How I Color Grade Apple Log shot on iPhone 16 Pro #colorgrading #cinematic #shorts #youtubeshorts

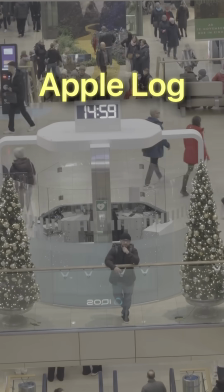Okay guys, so this is how you transform your Apple log footage into a cinematic crazy video.
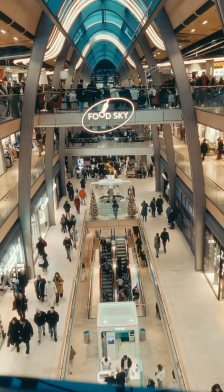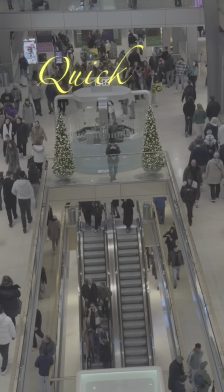Okay, so to be able to color grade your Apple log footage, it's actually quite easy.
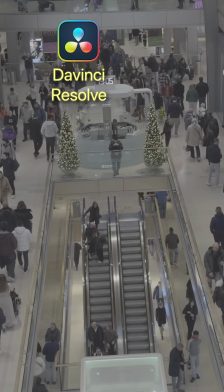I color grade everything on DaVinci Resolve using Dehancer, which is a very powerful film emulation plugin for DaVinci.
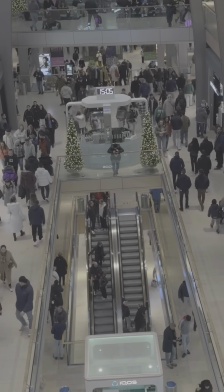First thing is that you transform your Apple log footage to whatever camera you want. It's able with Dehancer effect.
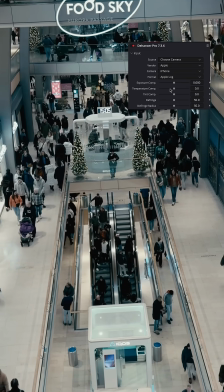Then you apply the print, or you apply your codec. I actually use codec Vision 350D, which is optimized for shoots during the day.
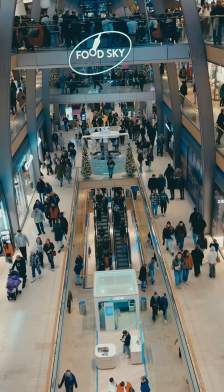And then I adjust my contrast, my shadows, my exposure specifically. I try not to crush my shadows, so I don't increase the contrast too much.
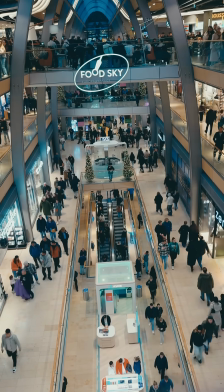And I don't try to overblow my image by increasing the exposure way too much. So I try to keep it within reasonable.
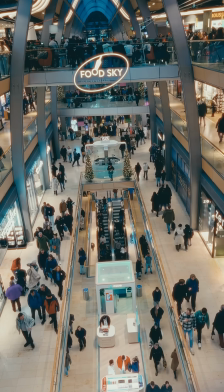And then I apply the halations and bloom, which actually give the footage this dreamy and trippy look.
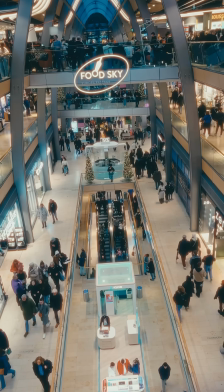It's actually give it that softness and decreases that very blue and clinical look. Increase your temperature, and then you are good to go.
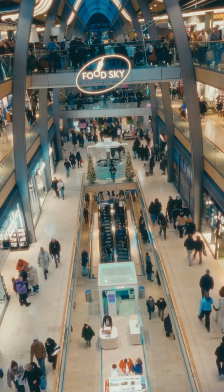If you want to add some film grain, then you can do it. I actually don't like to do it. I like to keep my footage quite clean.
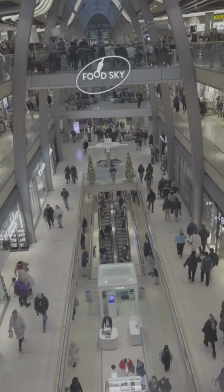And this is how you basically color grade as a pro. And let me know if you are interested in the comments.
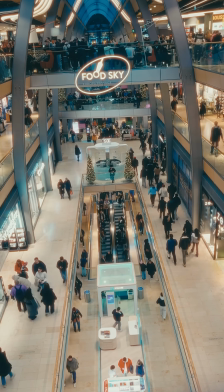I'll probably do like a full work process on how I do it, a full workflow of my color grading approach and my methods on DaVinci Resolve.